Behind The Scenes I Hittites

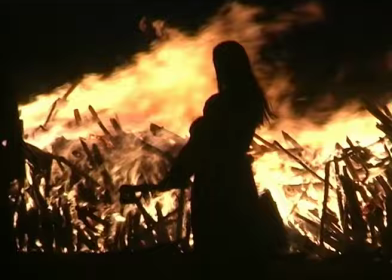So we really wanted to give a sense of Hittite military,
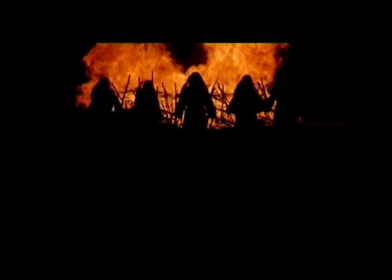Hittite campaigns and how this shaped and changed Hittite life and society.
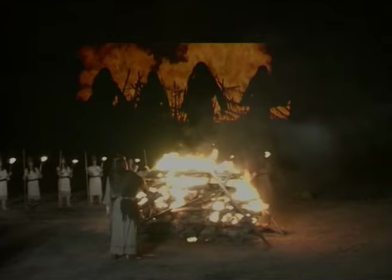So we decided to shoot soldiers in march to and from battle at
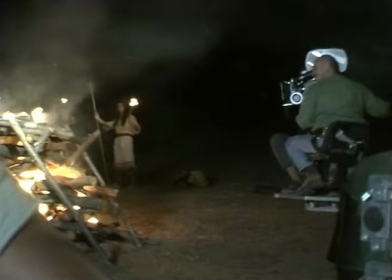different locations of Anatolia to convey the sense,
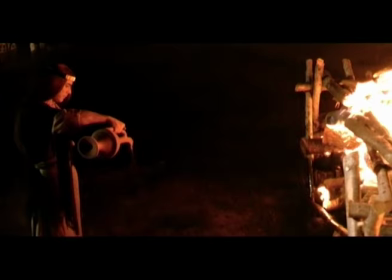convey the setting that they had to pass in order to reach the battlefield.
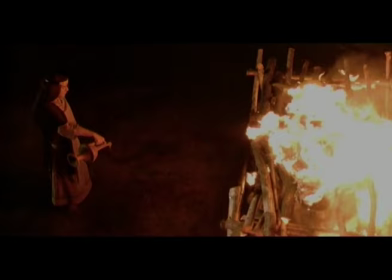It was just not just going to battle and killing people but they also had to get
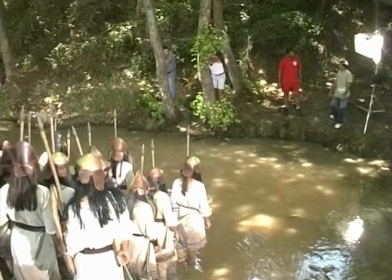there and get there well and prepared so they sometimes had to walk across
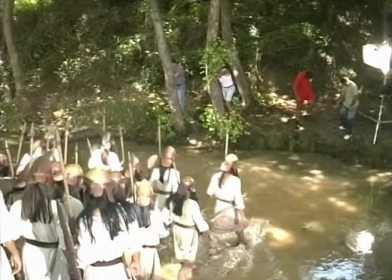900-1000 kilometers and then fight the enemy and we could only show
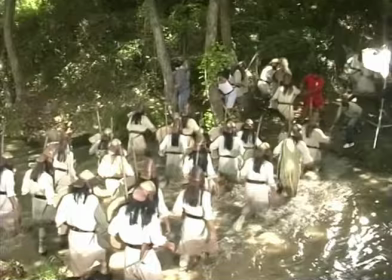how difficult this was by showing the Anatolian landscape and we
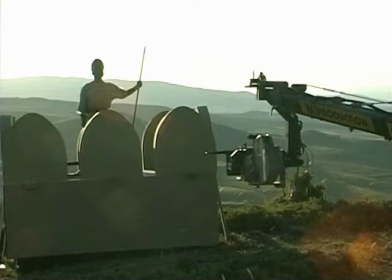took our actors and extras to different locations in Anatolia to valleys to cliffs to mountains to
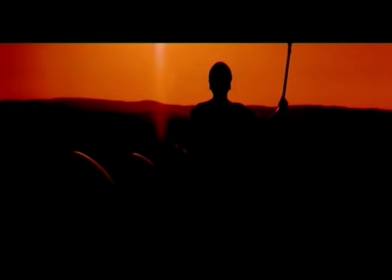gorges to ravines and shot them as they passed these different locations going into battle.
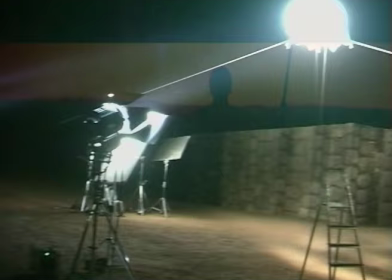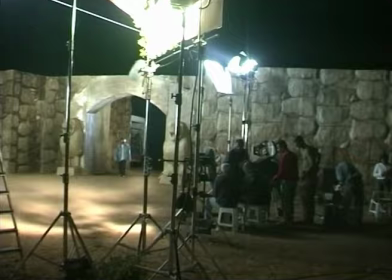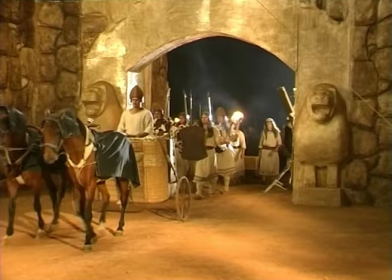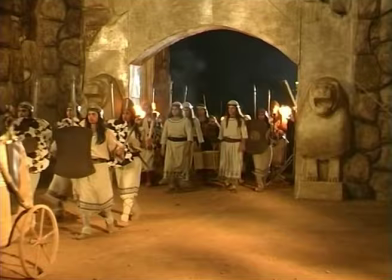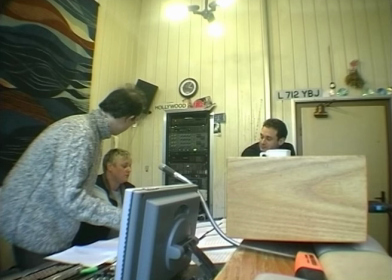The music of the film was composed originally by Tamer Tray and we recorded
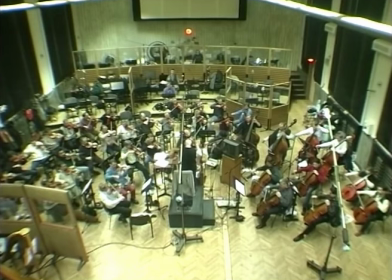the music at Prague with a live orchestra which took us about four days.
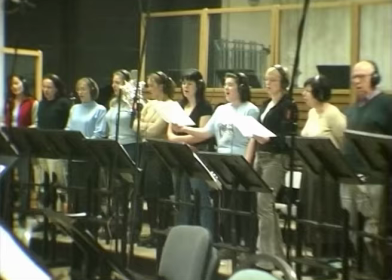I think that recording the music live added a lot to the emotion, emotional context of the film.
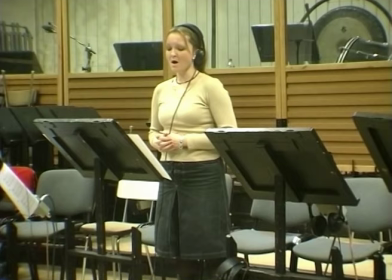It really elevated our film to a different level and gave
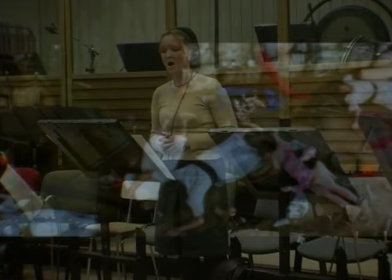that human aspect to the story that we were so much looking for since the beginning.
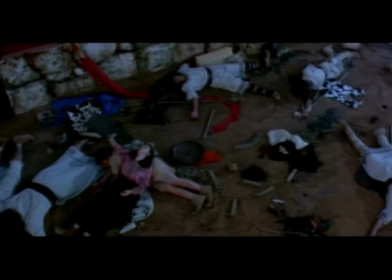And I'm really glad that the music turned out to be so good and and the Prague Orchestra played so well that I think it really really really
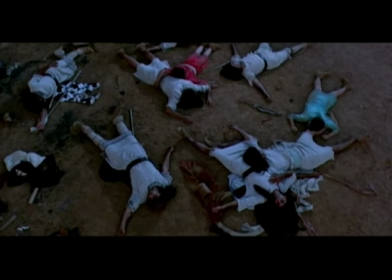increased the strength of the film I think the film would lack a lot if we took this music out as
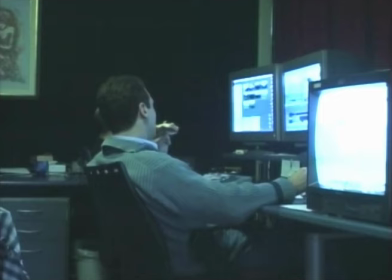post-production goes we did our offline and online editing in Istanbul Turkey which took us
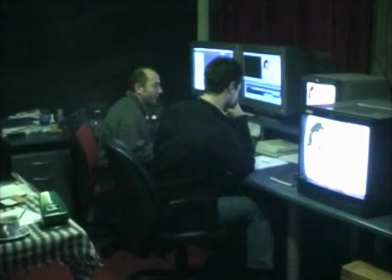about three months and we did all the visual effects and the compositing also also in the same studio
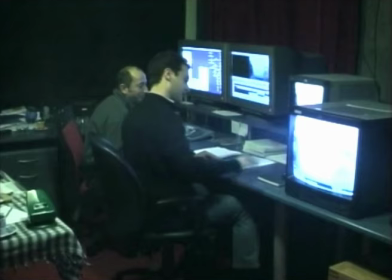ABT Studios in Istanbul, Turkey and we decided to record the narration, the English narration with Jeremy Irons in London.
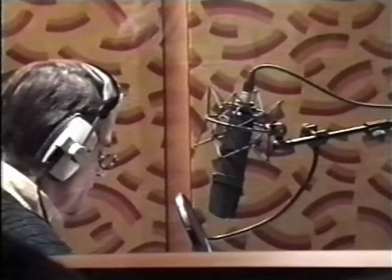He was a pleasure to work with such a professional, such a nice guy and he really, really, really improved the script.
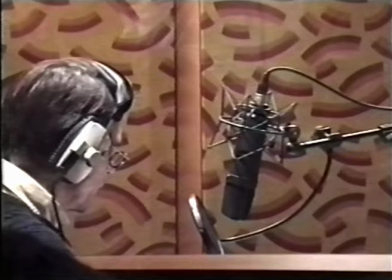I think he read it so much better than what was actually on the page and
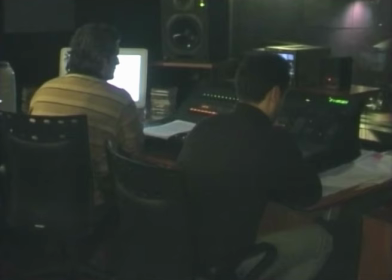he really made the film better than it was as script.
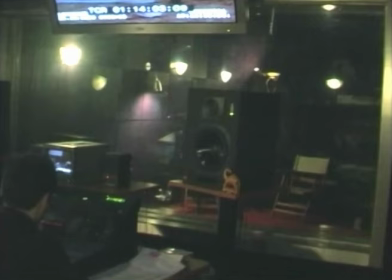We recorded the Turkish narration in Istanbul and Cüney Trel was our main narrator in Turkish.
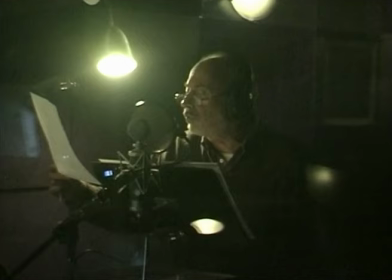We also used about 14 or 15 Turkish actors for the other characters.